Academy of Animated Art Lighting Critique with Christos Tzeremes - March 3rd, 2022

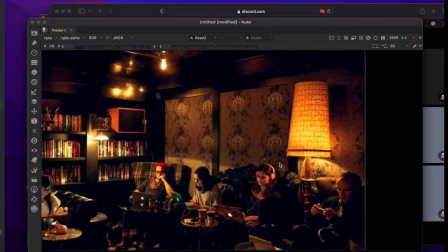I imagine that like there'd be like some more like fog or just some more natural like glow coming out of here.
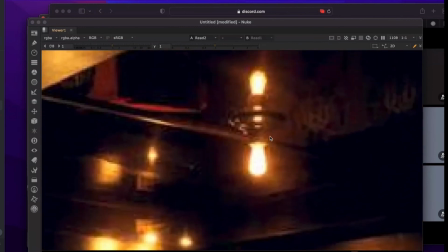So something like this, like see how wide some of this like flaring and haze goes.
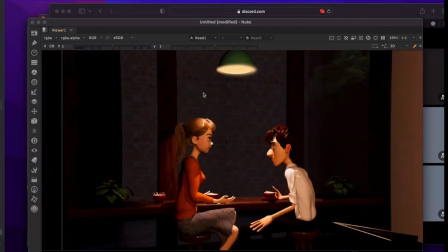So I expect to see something like that coming from there. As it stands, like it doesn't look like it's bright enough.
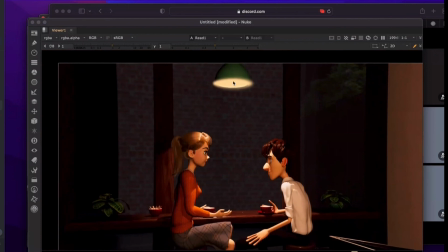Like I feel like it should be hotter in there, and the color should go from like a hot the way to like a warmer color out here. So kind of generally how bulbs work, especially when you're lighting them.
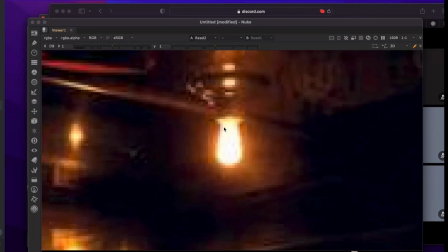It's like if you look at this one real close, it's like you have your hot bulb and the color kind of emanates out from there. So you get like the orange after that.
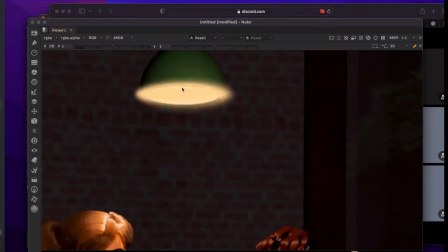This one, I feel like we're not getting, like it should be hotter in here, like almost white, and then the orange,
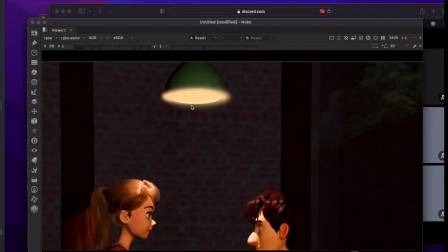the light actually emanating from that light should be like a haze that's coming down from here.
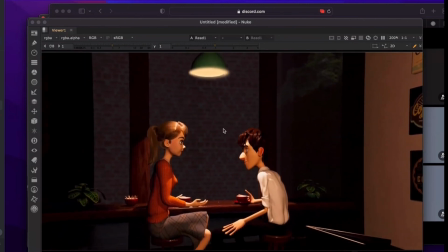I think like that's the first thing that needs to be taken care of. Is like how this light interacts with them.
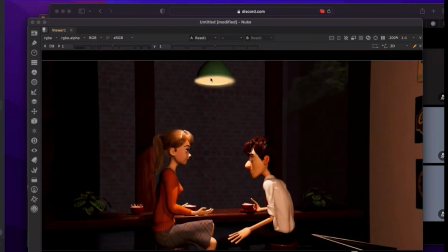So like I think in these cases it's like one light won't actually work for everything you're trying to do. So this is a good case where you're going to start doing some light linking.
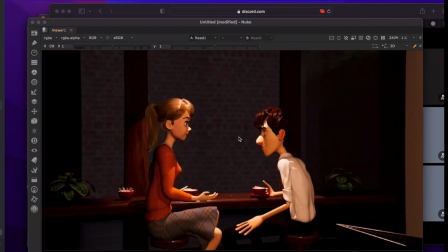So you'll take this light and you'll cast it maybe on your set because that's great, but you'll keep it off your characters because it's really harsh.
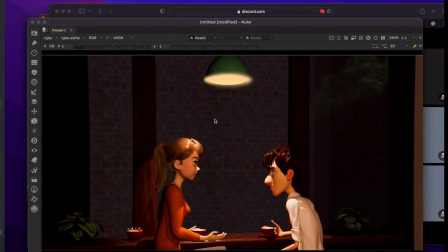What you'll want to do is like place a light here for her and cast it on her, and place a light over here and cast it on him. And you'll get this like light that envelops both of them.
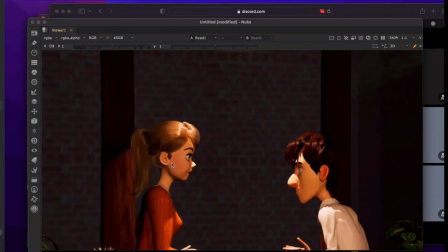You can see that the light's like both of them, and it'll look a lot nicer.
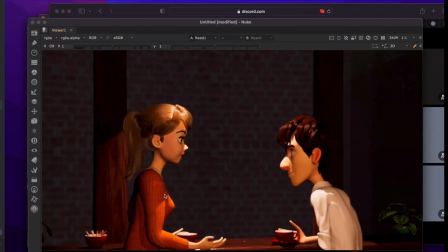It'll be softer.
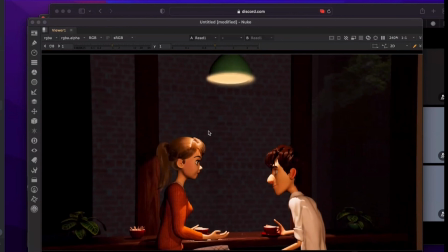And I know like small bulbs, they should cast hard shadows, but like we're not going for photoreal.
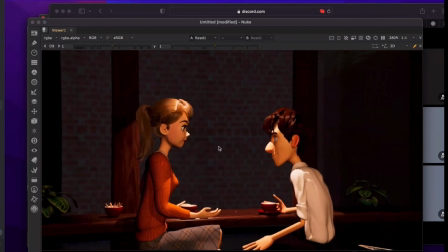We're going for like something that's pleasant. So that's kind of what I would do. I would really focus on these characters, make them look nice. So, and one of the ways we do that in character lighting is to like really soften those shadows.
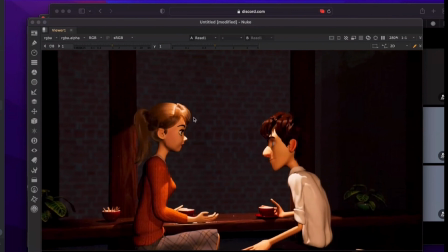Like the form is like more pleasing. It's like the more harsh shadows you have, it looks like a horror movie. Like that's kind of like a trick of like horrors, like hard shadows. But you don't want that in this case.
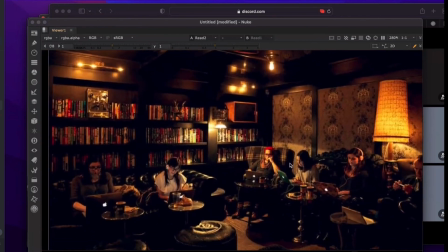You want something like cozy. So when I look at this, I don't really see many hard shadows on your faces or anything like that.
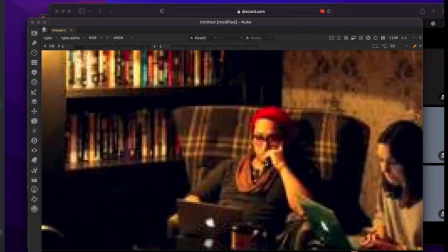Like in fact, everything is like really soft.
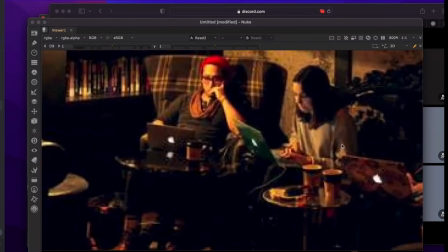So like take that as a reference to like produce some softness to the whole frame.
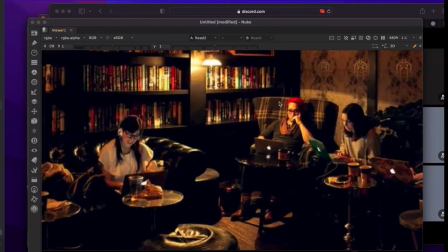You see some hard shadows here, but honestly, like that doesn't matter. It's like I'm just looking at like what's happening with the characters.
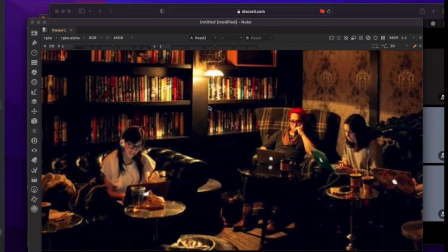I want them to be like nice and soft and readable.
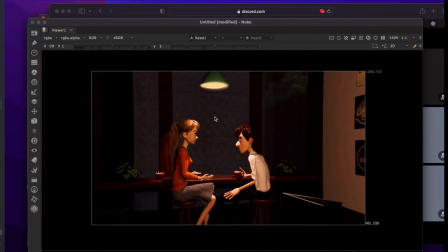Yeah. Next thing I would do is this background here. I just think it's really not working. The more I thought about this today, the more I think like you'd be better off just sticking like a wall here with pictures than you are with a window where all you see behind the window is a brick wall.
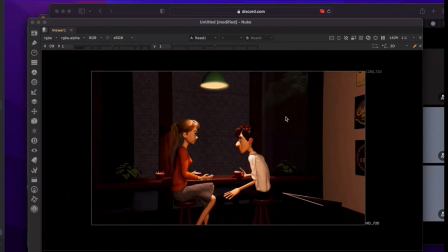It's not working for like the frame. Like it's not saying anything. It's not doing anything for you. just had pictures behind them, or like maybe even some like a wall with like 2 sconce lights here,
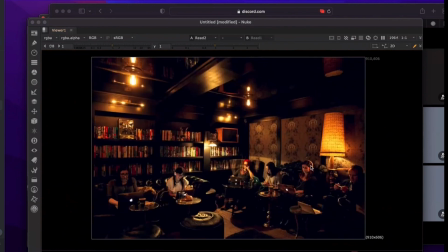you can really approach, this lighting where you have like a nice big sconce light.
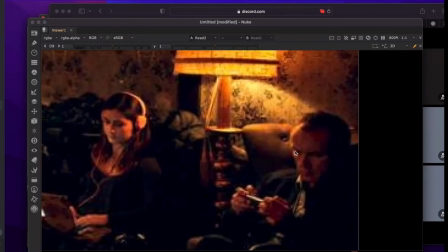You can see like it's giving him this like nice like rim, giving her like a nice little lighting.
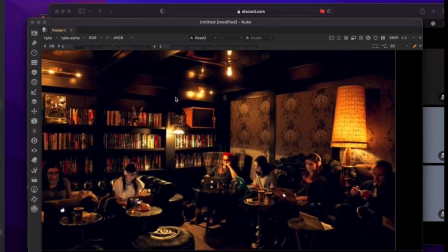You can do more with like a wall there.
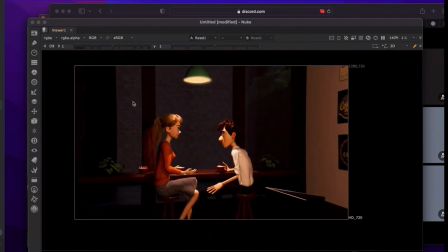Like it's just a solid wall with some art in the background and like a light on each side.
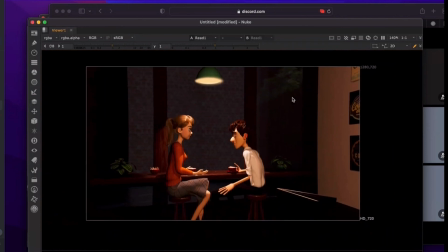Like this window will give you. Like I just did this like quick mock-up, and you can see like, this is like horrible.
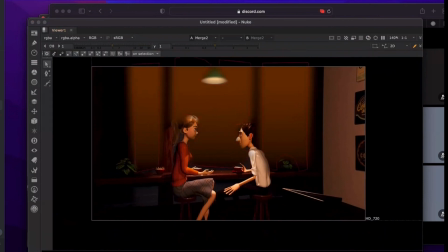I just did it with like rotos and like I just wanted to do something quickly. But you can see that like blocking out that color kind of gets rid of all that like noise back there. It's rid of like
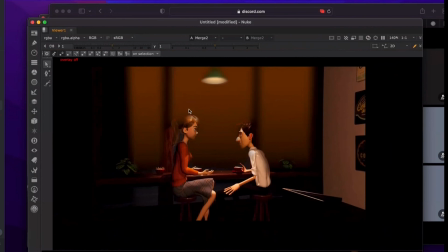gets rid of like all the distraction, and then all we're left is like the 2 characters. So I really suggest like switching this to a wall instead, and maybe doing something nice with like lighting and sconces to like help you get more light in there.
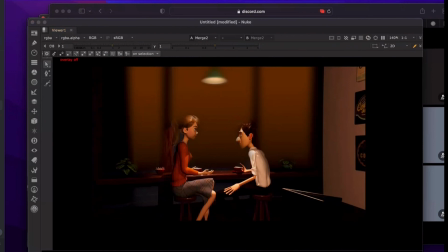So this like pocketed look, this like pocket lighting, and then like really push that like dark, but also like spotlit kind of look that this one has.
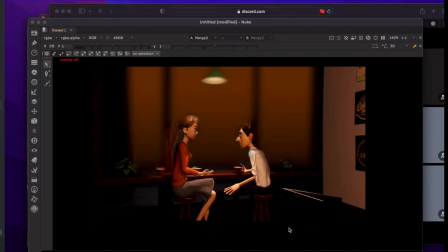So yeah, I think that'll be the biggest bang for your buck. It's just like getting rid of that wall. Because honestly, when I look at this, the thing I'm looking at is like light, characters, and then I just fixate on this like exterior here.
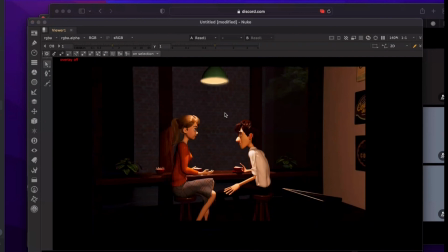I just feel like it's not doing you any favors. So.
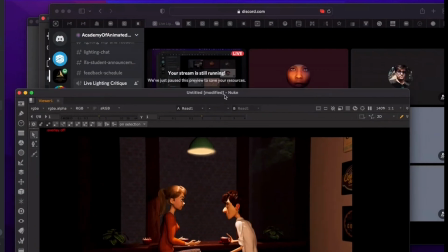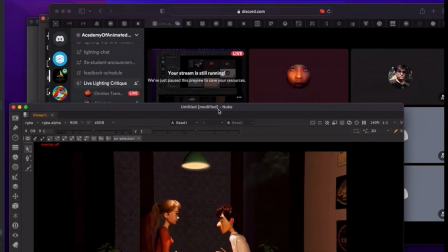And so that's all I have. Does anyone have any like questions or did I like not cover anybody's work? Miss anything?
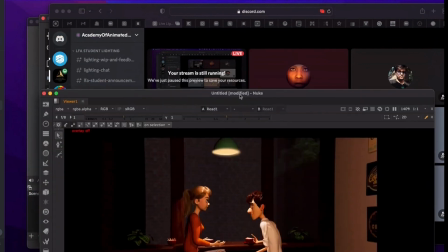Bring the video back on. Yeah, if you have any questions about like any of the stuff I talked about, or like if you want to like re-look at one of your shots, if you have any questions about what I said, please let me know. Otherwise, we can just call it. Or if you have any questions about anything, lighting wise, otherwise we can end for the day. So yeah, thanks for coming, and hope that was helpful. Thank you. And I'll see you guys tomorrow then. Same time, since it seems like no one's complaining yet. But really, feel free to that this time doesn't work for you. If it's like 2 a.m, I'll try to find some other time. Cool. See you guys tomorrow then. See ya. Thank you.